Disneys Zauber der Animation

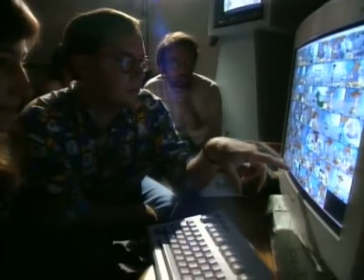[8:28]
Computer können den Zeichnern bei besonders kniffligen Aufgaben eine große Hilfe sein.
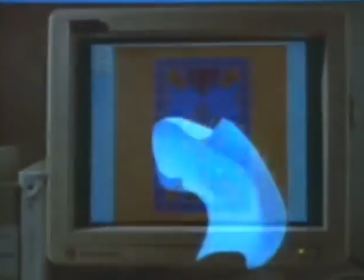[8:32]
Wie zum Beispiel bei der Illustration in Belds Märchenbuch oder bei dem komplizierten Muster von Aladins fliegendem Teppich, der ja jede Bewegung mitmachen musste.
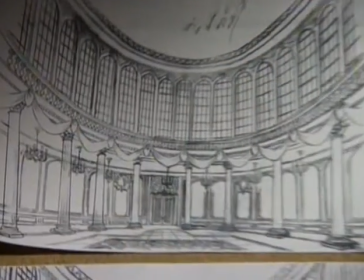[8:41]
Die Computer können uns auch komplexe architektonische Gebilde erstellen, wie zum Beispiel der Ballsaal in meiner Lieblingsszene Die Schöne und das Biest.
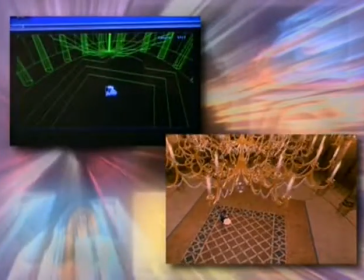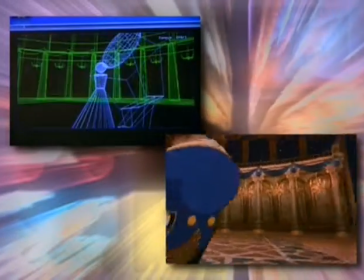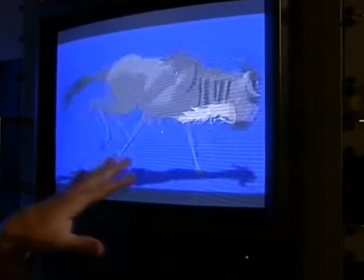[9:03]
Oh, und in Der König der Löwen wurde am Computer aus einem einzelnen Gnu eine ganze trampelnde Herde gemacht.
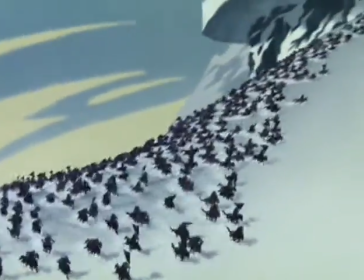[9:11]
Ich wette, das wusste keiner. Diese Szenen mit der Hand zu zeichnen hätte wahrscheinlich Jahre gedauert.
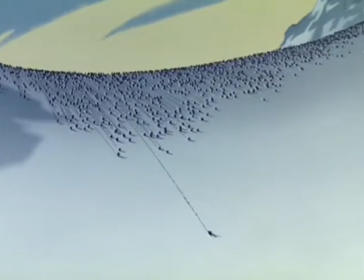[9:17]
Schließlich werden für jede Sekunde Film 24 Bilder benötigt. Ich glaube, so viel Zeit hätte keiner.
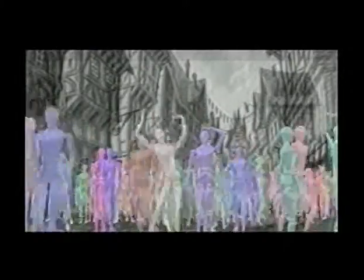[9:22]
Indem man ein paar Personen am Computer verhundertfacht hat, kam die Massenansammlung in der Glöckner von Notre Dame zustande.
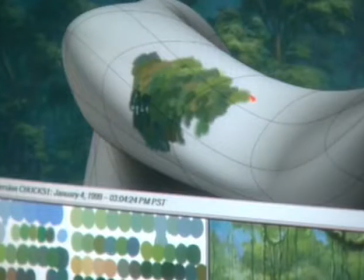[9:29]
Und mit dem computergestützten Malprogramm Deep Canvas, also Leinwand mit Tiefe,
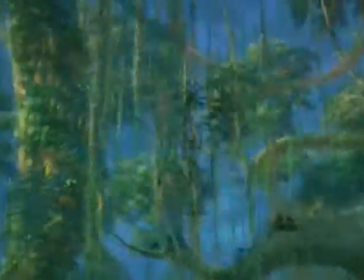[9:34]
konnten die Hintergrundzeichner in drei Dimensionen arbeiten, weshalb Tarzans Dschungel so echt aussieht.
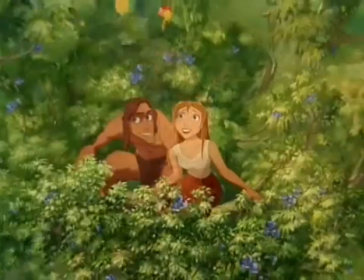[9:39]
Durch den Deep-Canvas-Effekt wird man praktisch in das Bild hineingezogen. Man befindet sich plötzlich mitten in Tarzans Umgebung.
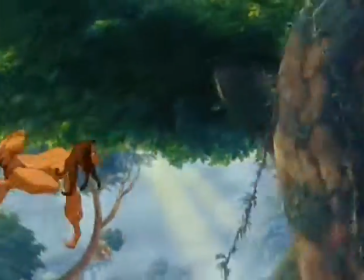[9:48]
Man wird hineingezogen und weiß gar nicht wie. Es geschieht einfach. Das ist eine der ungeheuren Stärken von Deep-Canvas. In puncto Handzeichnungen hat Disney schon immer die führende Rolle in der Welt.
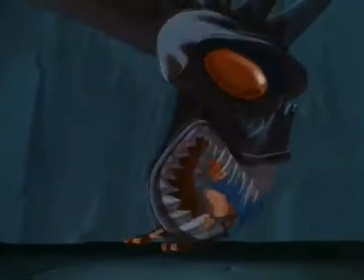[9:59]
Und es mag einem wie Zauberei vorkommen, wenn man nicht merkt, wo die Handzeichnung in Computeranimation übergeht.
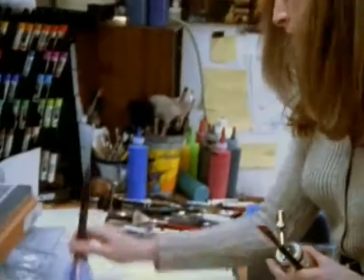[10:06]
Aber egal, wie ein Bild erstellt wird, ob mit einem Stift, einem Pinsel, der Maus oder der Tastatur,
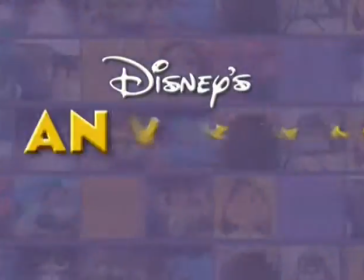[10:12]
am Ende steckt immer ein Mensch dahinter, der diesen Zauber der Animation erschafft. Zieht euch das mal rein. Jedes Geräusch, das ihr hört in einem Zeichentrickfilm. Ich rede jetzt nicht nur von den Stimmen. Ich meine absolut alles, was ihr hört. Das alles wird künstlich hergestellt. Es gibt keine Mikrofone am Set.
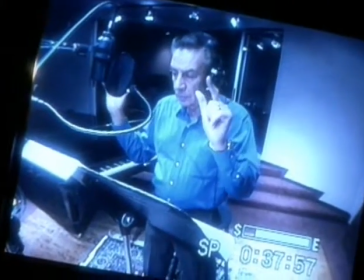[10:30]
Es gibt ja auch keinen Set. Die Stimmen der Figuren bis hin zu der Welt, in der sich alles abspielt.
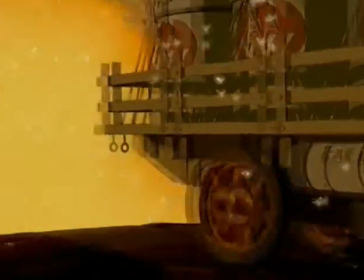[10:34]
Eine Großstadt, das Gehupe, die Sirenen der Feuerwehrautos, so eine Atmosphäre echten Lebens wird durch Geräusche und Toneffekte erschaffen.
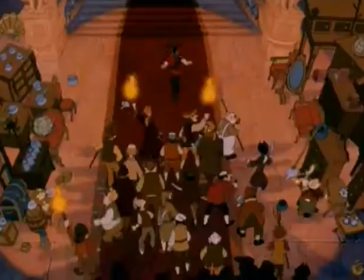[10:41] Jetzt!
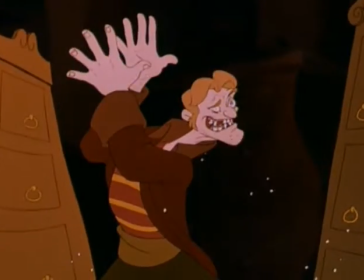[10:45]
Momentchen mal, halt, hey, da fehlt doch was.
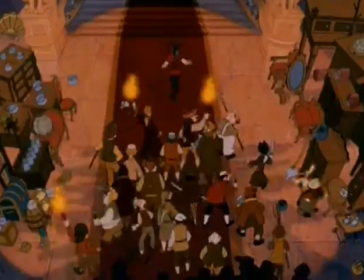[10:50] Jetzt!
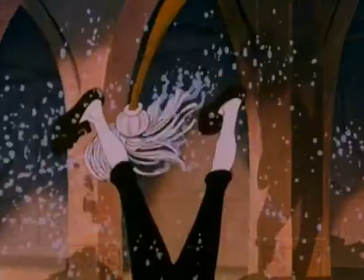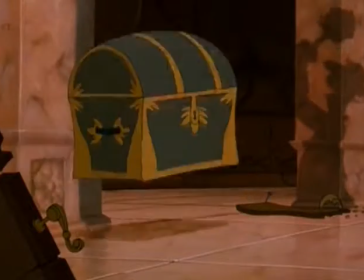Wie kriegen die Jungs auf diese bewegten Bilder so glaubwürdige Geräusche? Die kommen aus der Abteilung der Geräuschemacher.
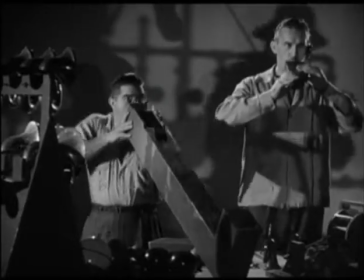[11:11]
Die können dort jedes erdenkliche Geräusch herstellen.
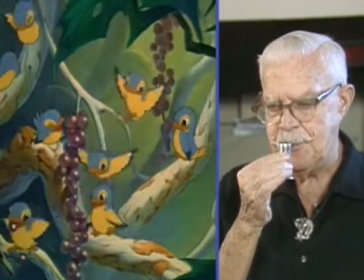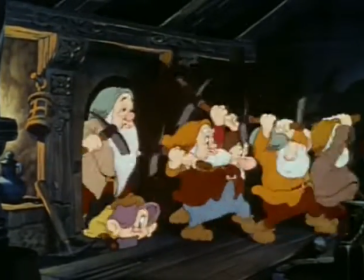[11:22]
Könnt ihr euch vorstellen, wie das quietschende Geräusch der Schuhe von den Zwergen in Schneewittchen gemacht wurde? Mit einem alten Portemonnaie. Kein Quatsch, ein altes Portemonnaie. Aber dabei gilt, ein verkehrtes Geräusch ist schlimmer, als das Geräusch einfach wegzulassen.
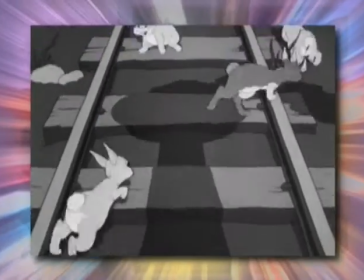[11:38]
Das Geräusch muss der Handlung im Bild entsprechen und sich ganz natürlich einfügen. Mal sehen, wie Casey Jr. klingt, nachdem die Geräuschemacher am Werk gewahren.
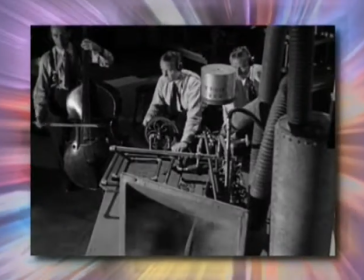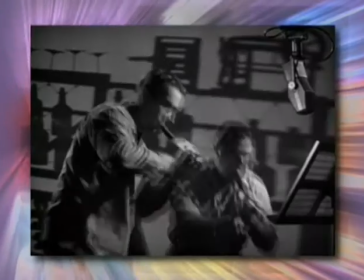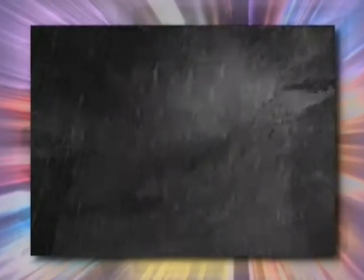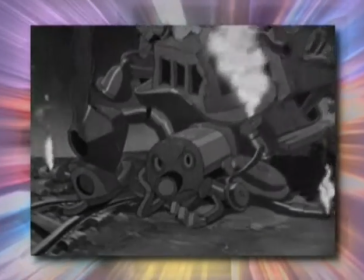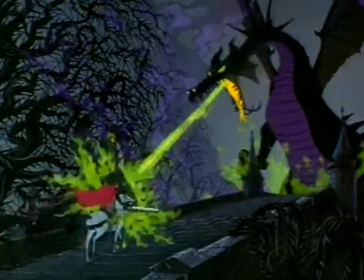[12:23]
Egal ob Quasimodo die Glocken läutet oder ein Drache Feuer spuckt, jetzt wisst ihr, da stecken Geräuschemacher hinter. Wenn ihr den nächsten Disney-Zeichentrickfilm seht, vergesst nicht. Ihr seht und hört Disneys Zauberwelt der Animation.